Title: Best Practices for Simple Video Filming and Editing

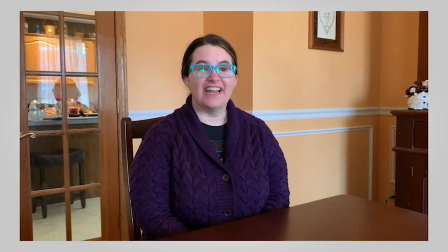In fact, that's the first video we're going to demonstrate, a teacher simply counting to five. The content of this video is about as simple as you can get, but the execution of shooting the video took some work behind the scenes, if you will.
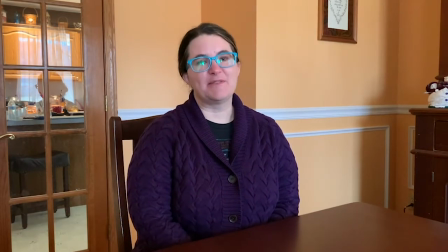All right, kids, let's practice counting to five.
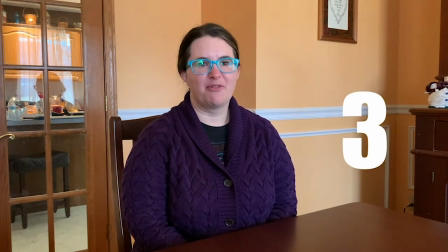One, two, three, four, five. Good work.
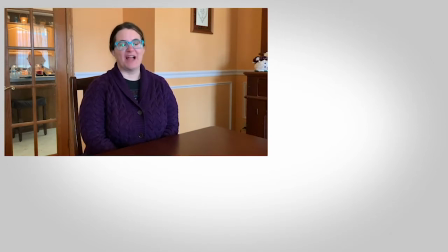While setting up this shot, I paid most of my attention to three main things: camera stability, lighting, and composition.
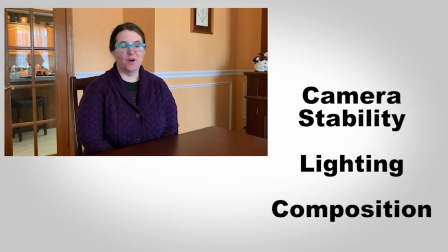And those are the three big things you should focus on when making your own videos. Let's go through them one at a time.
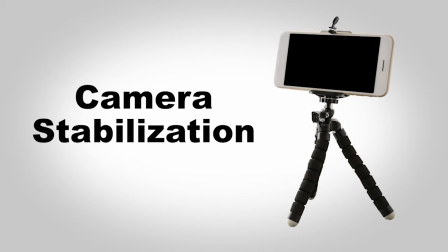In my opinion, one of the easiest things you can do to make your video look at least a little professional is stabilize your camera.
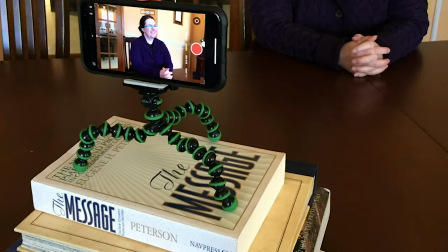For this setup, I'm using a small tripod. You can get this one for about $40, but there are other cheaper options.
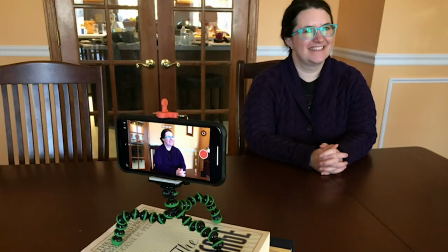If you are going to make a lot of videos with your phone, spend the money for a tripod.
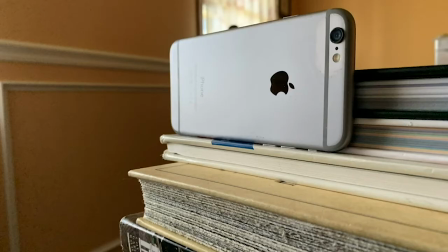Or at the very least, set up your phone on a stack of books.
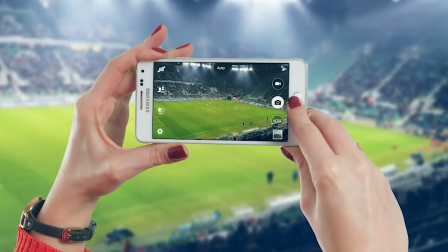You may think you or someone else can hold your phone perfectly steady, but you can't.
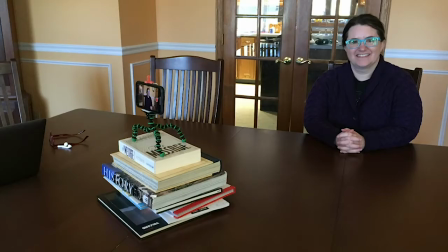I also have my tripod on a stack of books. I'll explain why I did that later. Next, lighting.
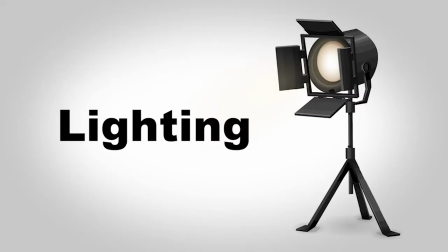Good lighting is a very subtle but important way to make your videos look better.
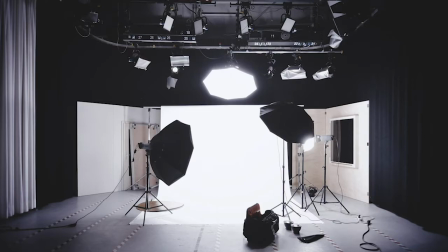You probably don't want to spend thousands of dollars on professional video lighting equipment, so do your best with what you have.
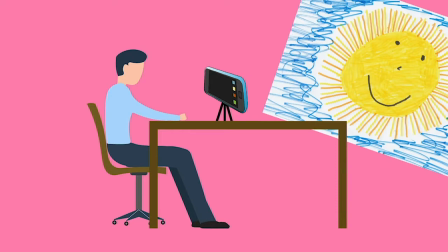Always have your brightest light behind the camera, illuminating your subject.
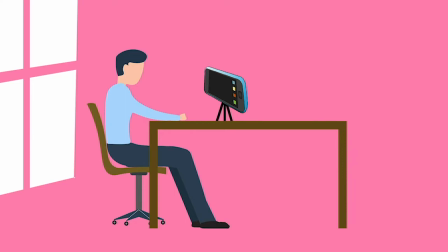Try to avoid using windows as background.
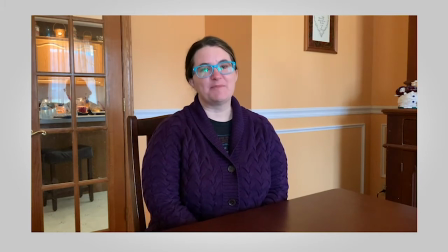In the case of Miss K, she is sitting in my dining room and facing the exterior windows. Also, I know that the sun is on the same side of the house as the dining room in the morning, so that's when we shot this video, so we could make the most use of the sun.
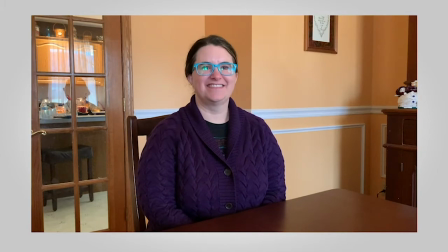Do your best to plan your video shoots when you can use sunlight.
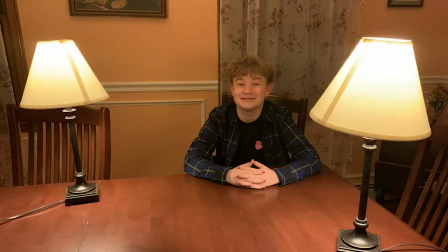If you have to shoot at night, you can use household lights, but try to use lights that are diffused. This is as simple as using lampshades rather than bare bulbs.
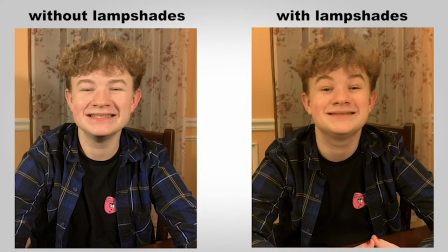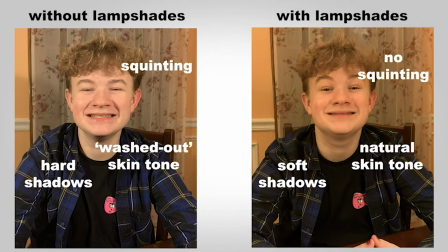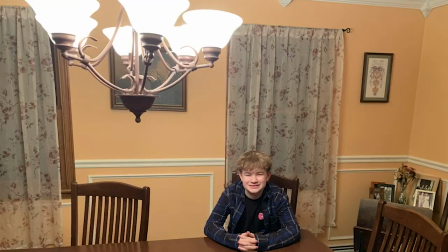Be careful using lights directly overhead because they can cause unsightly shadows.
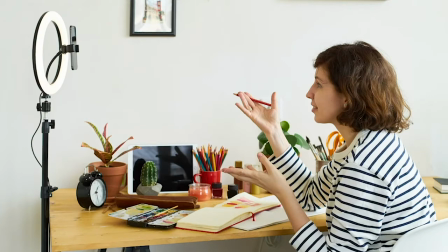There are also affordable options out there to help supplement your lighting. Composition.
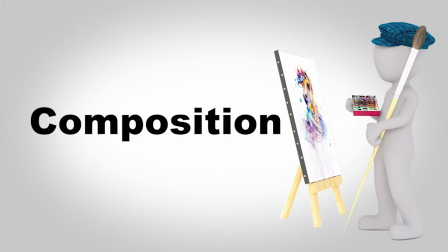When we use the term composition in terms of video production,
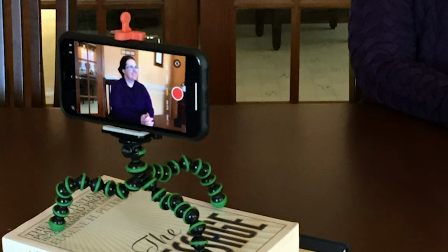we're basically talking about what is in the frame of the image and how the camera is positioned to capture that image.
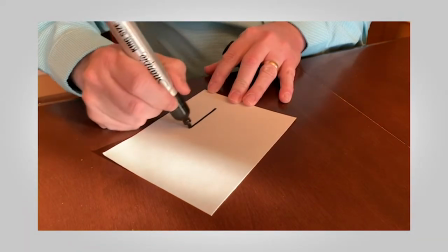Going back to the idea of distraction, these composition tips are intended to make your video look as normal as possible.
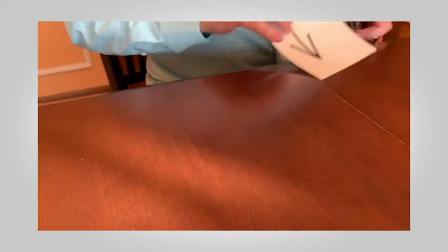Here are some very simple, maybe even commonsensical, ways to improve the composition of your image.
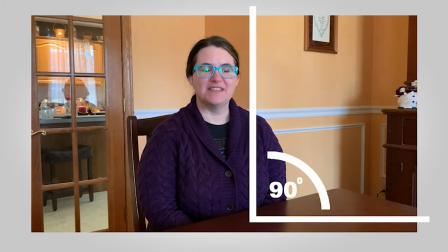Make sure the camera is level. Most of the time you can eyeball it, or look for something in the frame to use as a reference, and do your best.
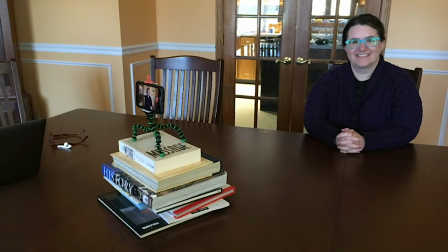When recording video of a person talking, try to raise or lower your camera so the camera is close to the same level as the subject's eyes. This feels most natural and conversational. That's why I'm using that pile of books.
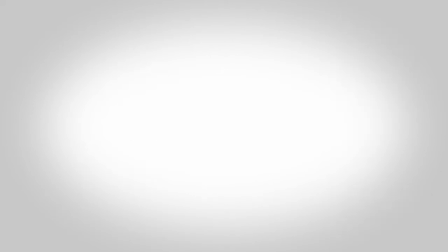Rule of thirds. This concept has been around since the 1500s, no kidding.
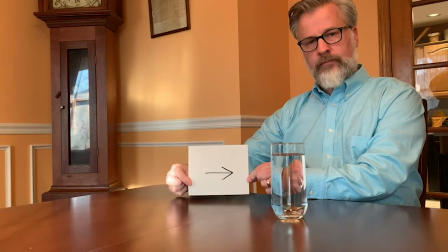The idea is that an image is naturally divided into thirds, like a tic-tac-toe grid is overlaid on your picture.
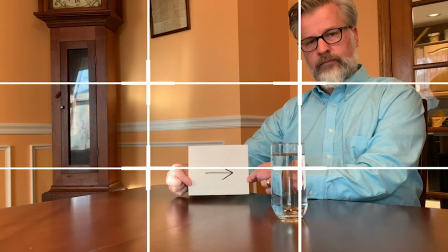And those lines and the intersections of those lines are natural focal points for your image.
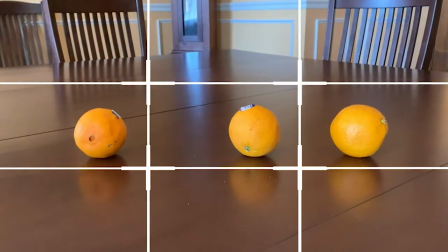Plus, the boxes make mini frames for different parts of your image.
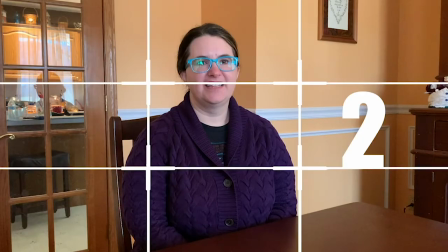In the case of Miss K, her face falls on one line, while the numbers fall nicely inside one of those tic-tac-toe boxes.